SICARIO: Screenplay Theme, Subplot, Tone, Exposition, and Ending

James Cameron once gave people permission to, quote, shoot him in the head, unquote, if he would turn in a script longer than 110 pages. He said this after he did the same experiment I will do today with the Sicario script. Stay tuned. We're almost there. I'm finishing the Sicario challenge today and we're going to draw some big conclusions. But first, let's do the work to diligently copy the final 15 pages of the script. i'll report as i go this is where
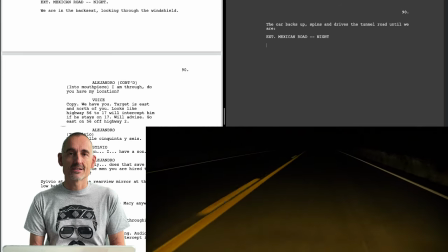we made it yesterday page 90 this is in my view the beginning of act three i
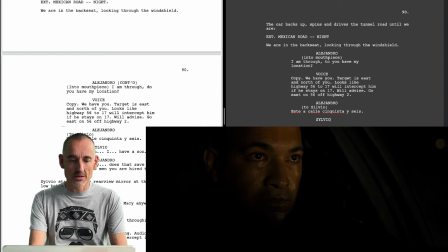may have been misspelling sylvio or it's not consistent in the screenplay i'll check that after i finish interesting
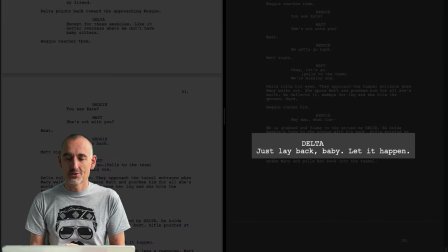when delta takes reggie down he could have done that with a racial slur but instead
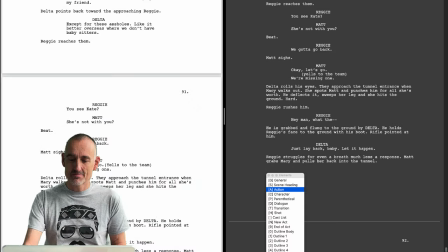there's a sexual reference here um which is a much better solution it's probably also more realistic.
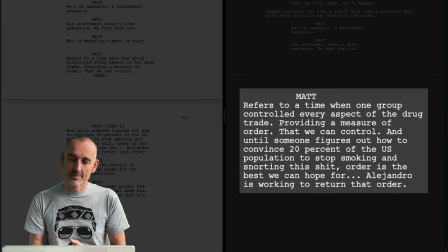This is a great example of Teller Sheridan not choosing sides. He poses or puts the various options of the various arguments to us and it's up to us to make our, draw our conclusions.
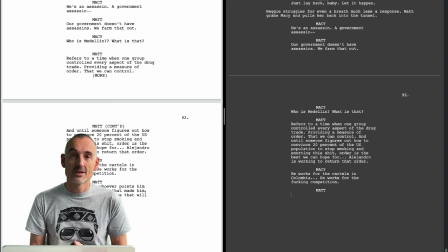Sheridan says it's not up to me to give the answers. My job is to ask the questions.
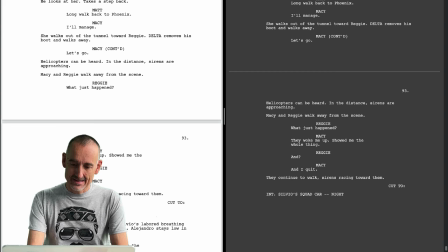There we go, it's Inconsistent, he spelled Silvio differently previously. The problem with that of inconsistency in any element of a screenplay is that when you run reports, you're going to get mistakes. If you run a character report and you misspell a character's name and the character heading,
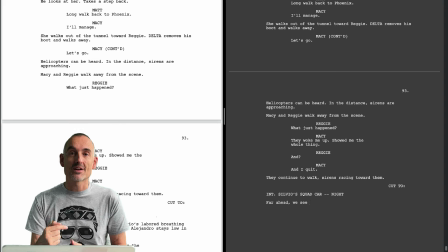you'll have a listing for several characters while it's one and the same. Same for locations. You'll get a location listing, but if the same location is listed twice with a different description as we had with the saloon then that will show up twice
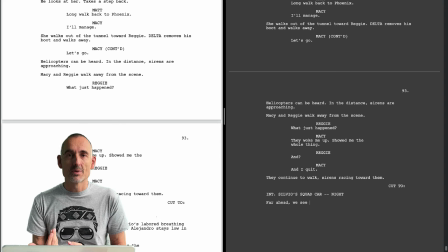it's a minor inconvenience but producers will like it if there's some consistency and as i showed you it's actually faster to type if you stick
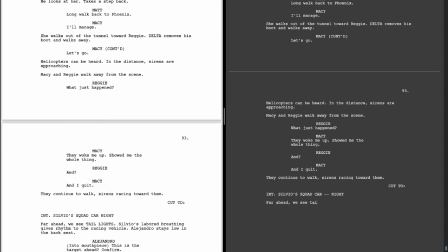to an existing description now
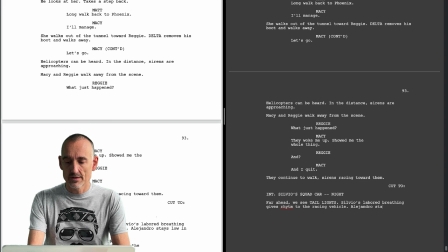i'll show you how this can be fixed really simply the
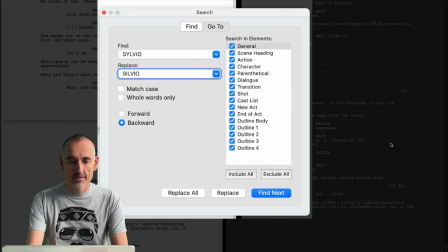correct spelling is s-i-l-v-o so we're going to do that
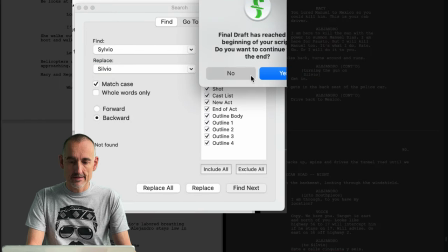we're gonna match case and
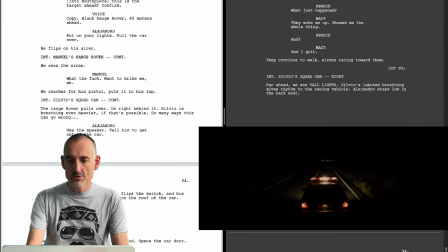now we're back into Alejandro's point of view and this is the third act proper
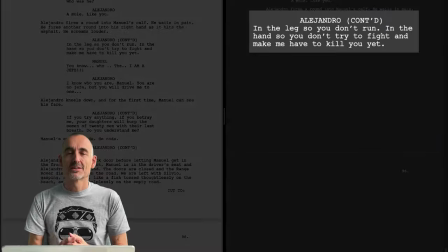Alejandro speaks here explaining why he fired those shots it's not for Manuel it's for us we
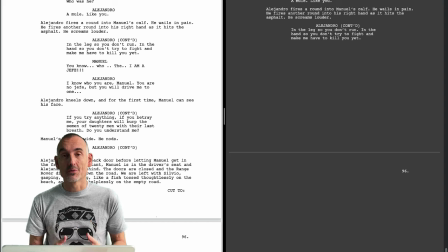need to understand what he does we're with him we need to be in his point of view we don't want to have any questions about what he's thinking it's good screenwriting at the end i'll give you a list of all my points but as we continue see which choices you agree with and which you don't that's how you develop your style now back to work
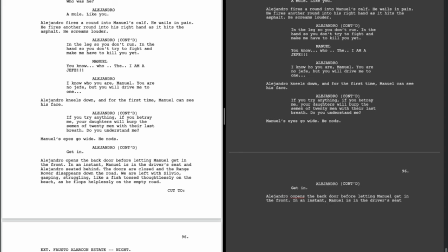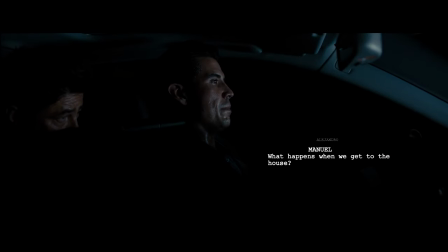again here manuel asking what happens when we get to the house i doubt whether a character under the circumstances would ask any question um
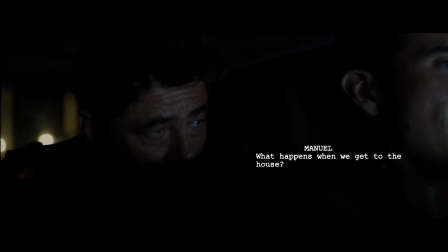but it's for us we want to anticipate we want to know the plan and by knowing the plan we're more identified with our POV character Alejandro.